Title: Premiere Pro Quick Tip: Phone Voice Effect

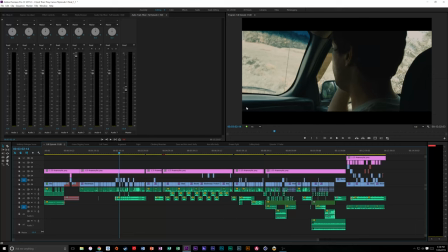0:00 Hey, what is up, guys? My name is Cameron Gallagher, and today I'm going to show you a quick tip on how to do a cell phone voice for a short film or commercial or whatever you need done. So it is super simple. I'm going to show you inside Premiere, but this concept works for any other video software, any other video editing software, whether it's Sony Vegas or Final Cut Pro.
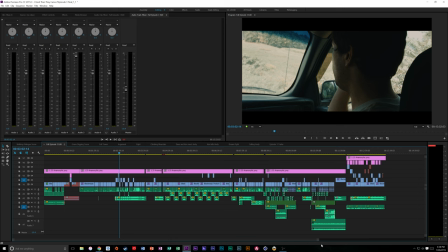0:17 And you can also do this in a lot of audio editing softwares as well. So we have the third episode of our film, And Then They Came, which is also in the whole episode of And Then They Came. So what I'm going to do is I'm going to zoom in here,
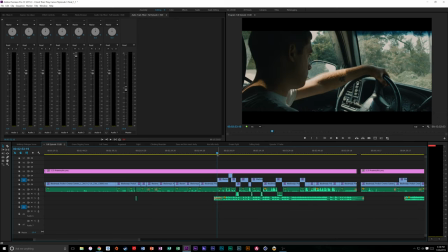0:32 right here, to we have this scene where these guys are talking, and I'm going to play through a little bit of it so you can kind of hear.
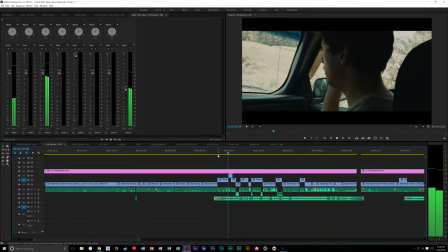0:41 Andy, can you hear me? Hank Brill? Yeah, we need your help.
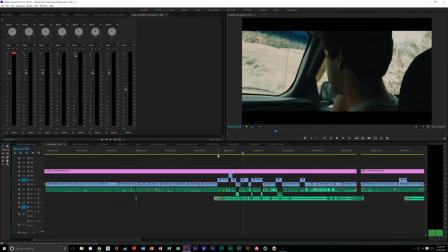0:47 It's been months, man. What happened? We're in pretty deep, and we believe bigger.
All right, so you can see we kind of cut back and forth between, and the way I like to direct things is, whatever you're seeing, you want to be hearing what you should be hearing.
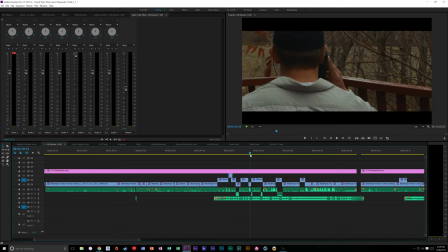1:01 So when we're seeing his clip right here, we want to be, if we're going to hear this is our character Hank, this is our character Andy.
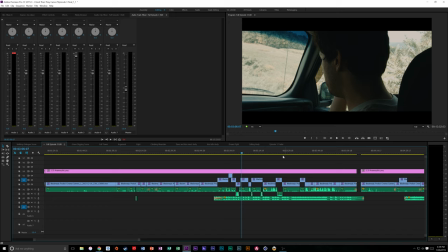1:10 So when we see Hank, we want to hear Andy as if we are Hank, so through a cell phone. Problem is, how do you do that without recording it through there because it sounds terrible? So what we did is we recorded the audio completely normal. So I'm going to zoom in here.
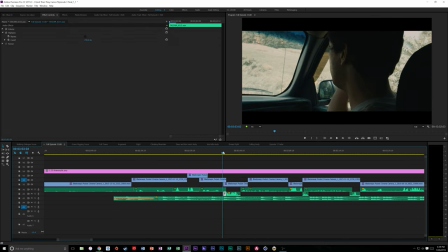1:26 And we can see right here that, let's say if we were to, so we hear his voice.
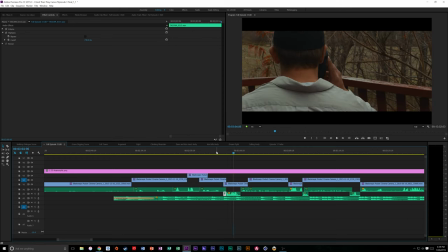1:30 It's been months, man. What happened? It's been months, man.
But we cut back. So what we did is we add a simple thing called a high pass filter. So if you go into whatever your editing software is, you just search high pass. Let's say we want to do that entire thing with that. Now again, this is kind of based on preference.
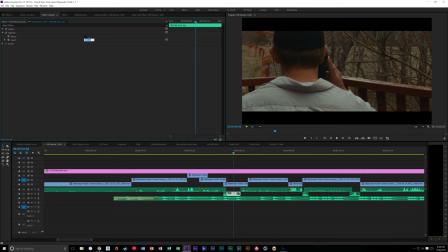1:46 You have to kind of see what works. Personally, I found anywhere from 400 to 700, kind of a sweet spot. You could push it a little bit more, but I found that's the best for most people's voices. So let's hear it without the high pass filter on.
What happened? It's been months, man. What happened?
And then if we turn that on.
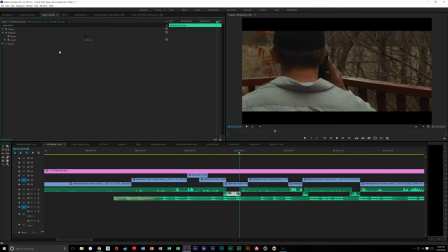2:03 It's been months, man. What happened?
So you can see that's kind of low. We're going to need to turn. Oh, you know what? I think it actually changed back on me. Oops.
It's been months, man. What happened?
So again, we need to probably change the volume on that, but it's pretty simple and it's pretty straightforward.
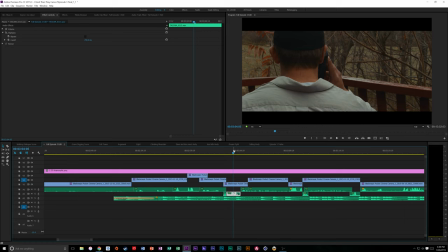2:21 Obviously, like I said, this can be used for a lot of different things. You can also use a low-pass filter if you're doing something underwater.
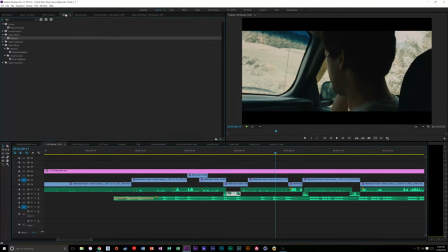2:28 So let's say this part right here.
Bigger things are going on. Can you?
Let's say we want to make it sound like he was underwater. So we put in a low-pass filter, drop that on there, and again, let's bring it down to like 500.
Deep, and we believe bigger things are going on.
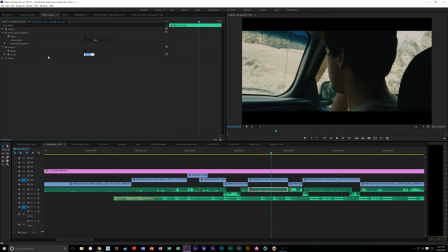2:45 So again, that's kind of cool if it's something's muffled, if you wanted to do, maybe somebody underwater, like gunshots underwater, something like that. But I think the key to selling this effect is having these good edits here.
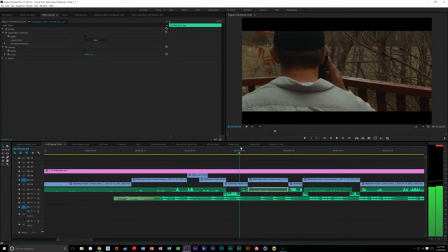2:57 So these edits where we see, pretty deep. So we hear, you're going to hear it right now where it crosses over from his voice on the cell phone sound to then the low pass filter being off.
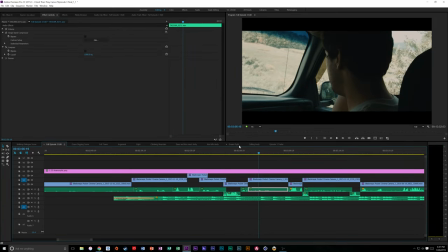3:06 We're in pretty deep, and we believe.
So I think things like that are what sell this and what make this, sound real. So anyway, that was a real quick tip and effect how to do the, voice on the phone effect. If you have any more questions, leave them in the comments down below. I definitely would love to hear some ideas for more videos, and I hope you guys enjoyed.